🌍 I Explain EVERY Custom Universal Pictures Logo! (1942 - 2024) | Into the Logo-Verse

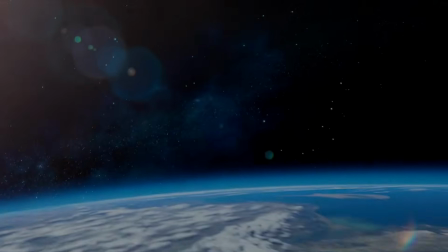32:50 The logo flies by at a much faster speed than normal,
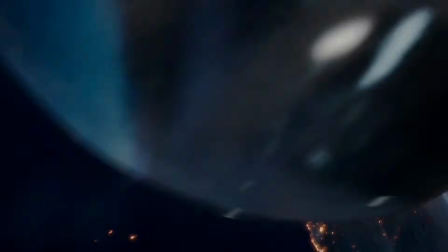32:54 possibly a stylistic choice to add a disorienting effect to this modern gothic horror.
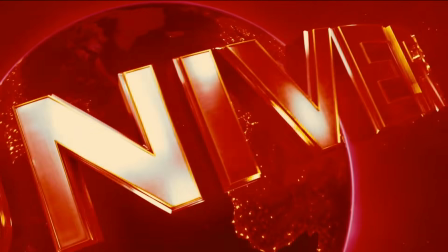33:01 Freaky, 2020. The emblem glows with ominous shades of red, orange, and pink.
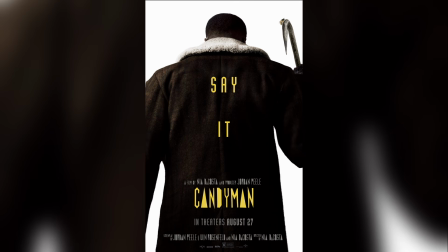33:08 Candyman, 2021.
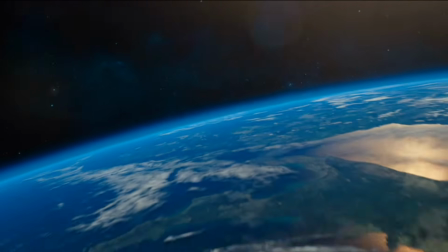33:10 An excellent intro that pays homage to the curse of Candyman, who's summoned through reflections.
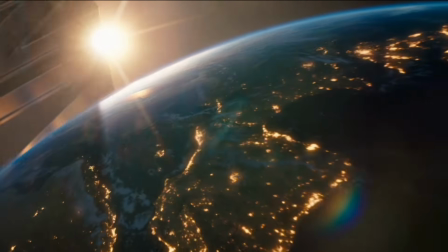33:18 The universal emblem is mirrored,
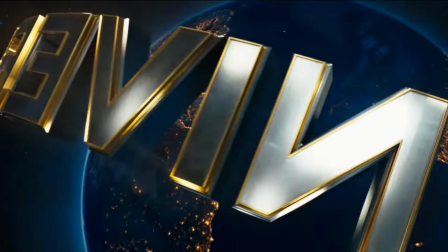33:20 everything appearing backwards while Sammy Davis Jr.'s The Candyman plays over the logo.
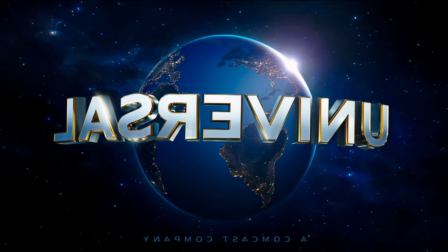33:27 An eerily upbeat music choice to start off this horror sequel.
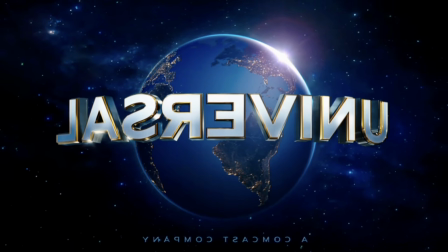33:32 Sadly, this variant was seen only in international prints. No Time to Die, 2021.
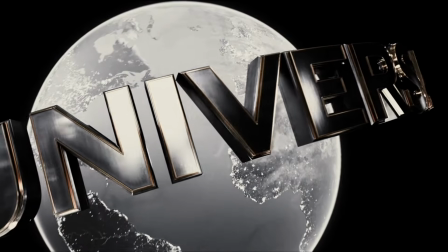33:39 The globe shifts from gray to white against a stark black sky,
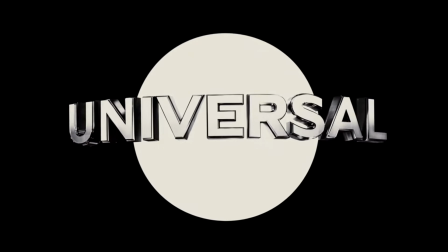33:45 morphing into the iconic James Bond gun barrel as the movie kicks off. Once again, the US version skips this brilliant intro entirely. F9, The Fast Saga, 2021. The 1990 Universal logo makes a welcome return,
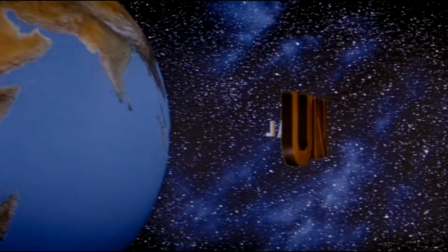34:03 although the beautiful James Horner fanfare has been swapped out for the still great
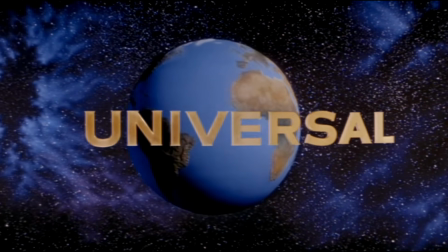34:09 1997 theme, doubling the nostalgia factor.
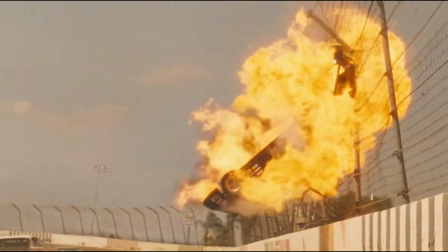34:12 It's a smooth setup for the film's opening flashback to 1989, showing us the death of Dom Toretto's father.
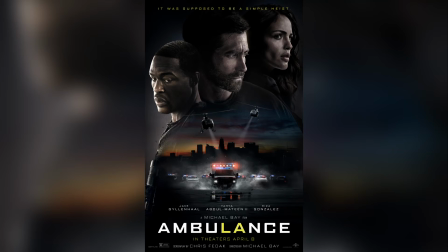34:21 Ambulance, 2022.
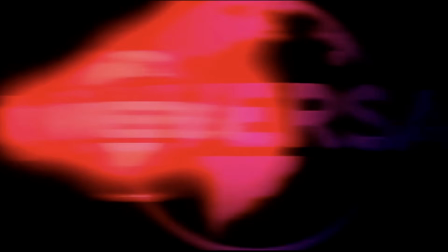34:23 Red and blue siren lights briefly illuminate a 3D version of the 2021 print logo.
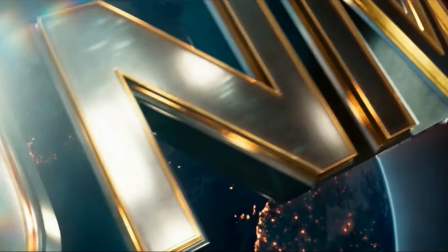34:31 It's followed by other logos styled the same way, until the standard Universal intro plays under the movie's opening score.
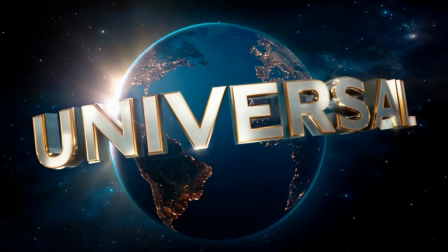34:38 The Northman,
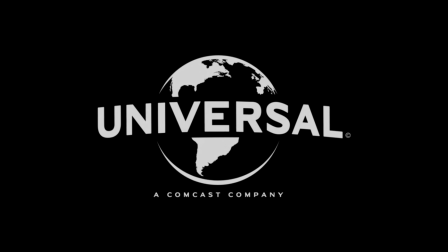34:42 2022. The 2012 print emblem reappears. The Fabelmans, 2022.
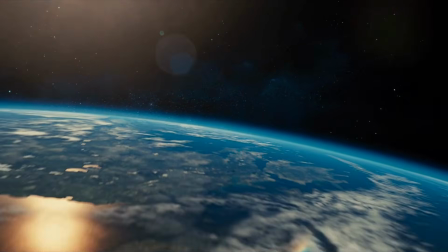34:48 Spielberg's semi-autobiographical film opens with a graceful fusion.
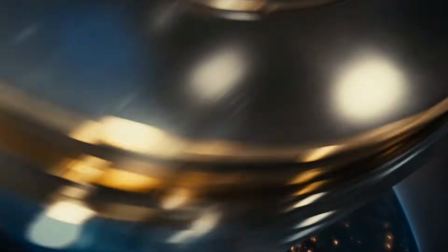34:54 The Universal logo plays as usual until the iconic Amblin moon drifts into frame,
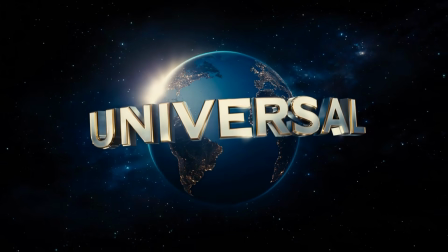35:00 with Elliot and E.T. silhouetted in mid-flight.
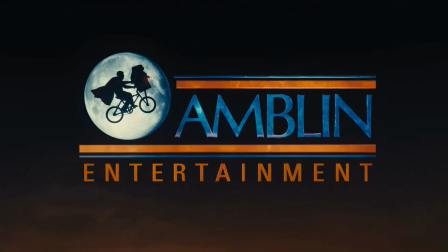35:04 The moon settles into orbit above the Universal globe, creating a seamless blend of two cinematic legacies.
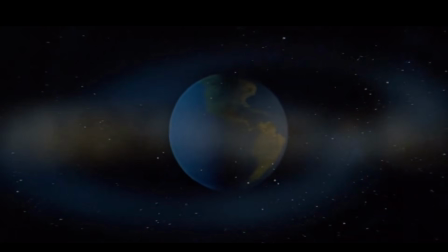35:13 Tar, 2022. Chalk up another appearance for the 63 emblem.
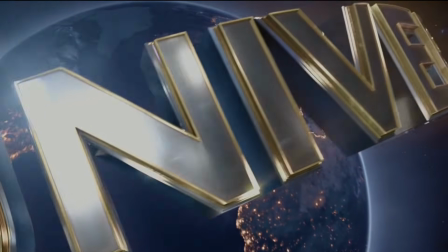35:18 The Black Phone, 2022. An understated gray tint gives the logo a slightly more ethereal look.
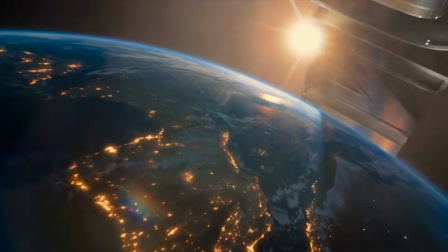35:27 Five Nights at Freddy's, 2023. The logo glitches just enough to let us know something isn't quite right.
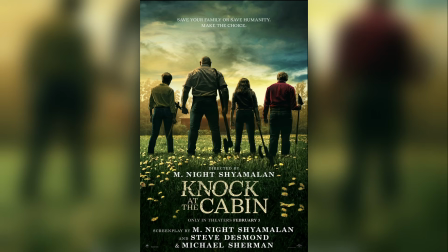35:35 Welcome to Freddy's. Knock at the Cabin, 2023.
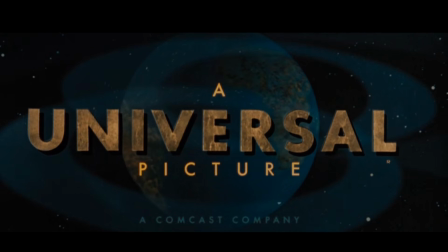35:40 More retro vibes with the 63 logo. The Holdovers, 2023.
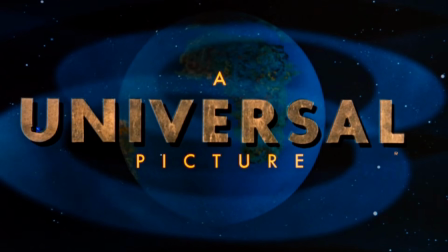35:46 The retro vibes continue with another blast from the past. Piece by Piece, 2024.
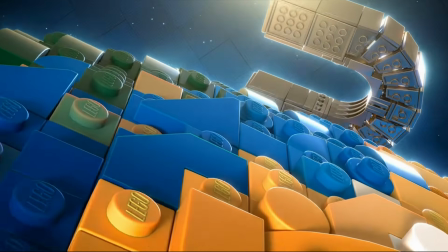35:54 The emblem gets an incredible brick-by-brick makeover,
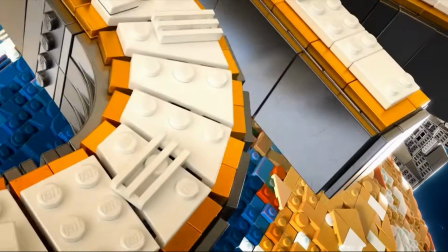35:58 lovingly rebuilt in full Lego form, including the space background.
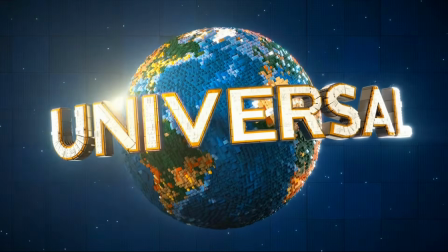36:04 Another example where the logo variant was seen only in international prints.
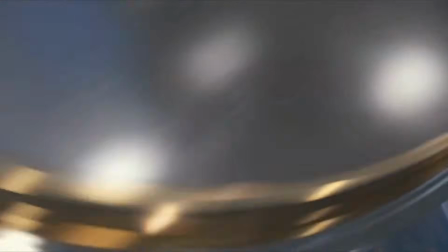36:10 Twisters, 2024. Keep your eyes on North America, where you'll see distinct flashes of lightning,
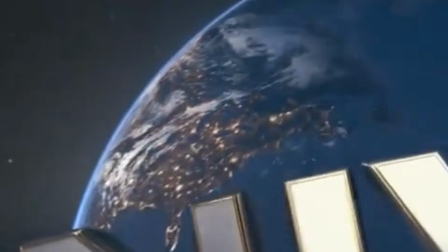36:17 a subtle atmospheric hint at the storm about to come. Wicked, 2024.
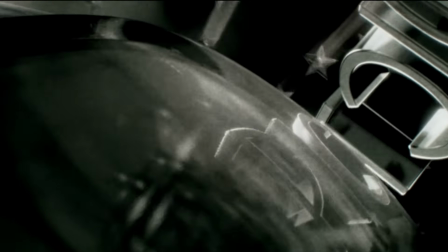36:24 A spellbinding homage. The classic 1937 logo is reborn,
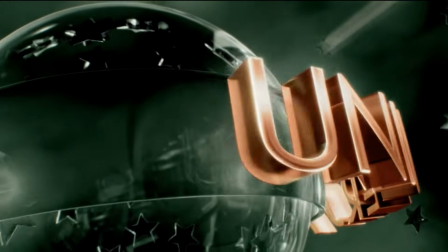36:30 starting in black and white before shifting into a soft green glow with
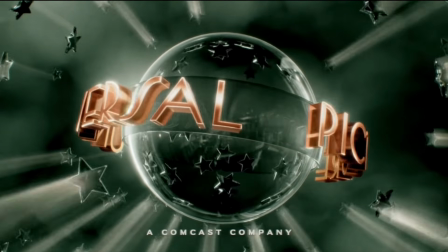36:36 copper-toned text encircling the beautiful globe. Nosferatu, 2024.
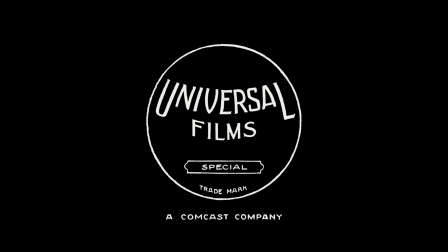36:43 The 1913 logo rises from the crypt, the only addition being a modern Comcast byline beneath the eerie antique lettering. It's the earliest logo in the studio's history, and the last one in this video.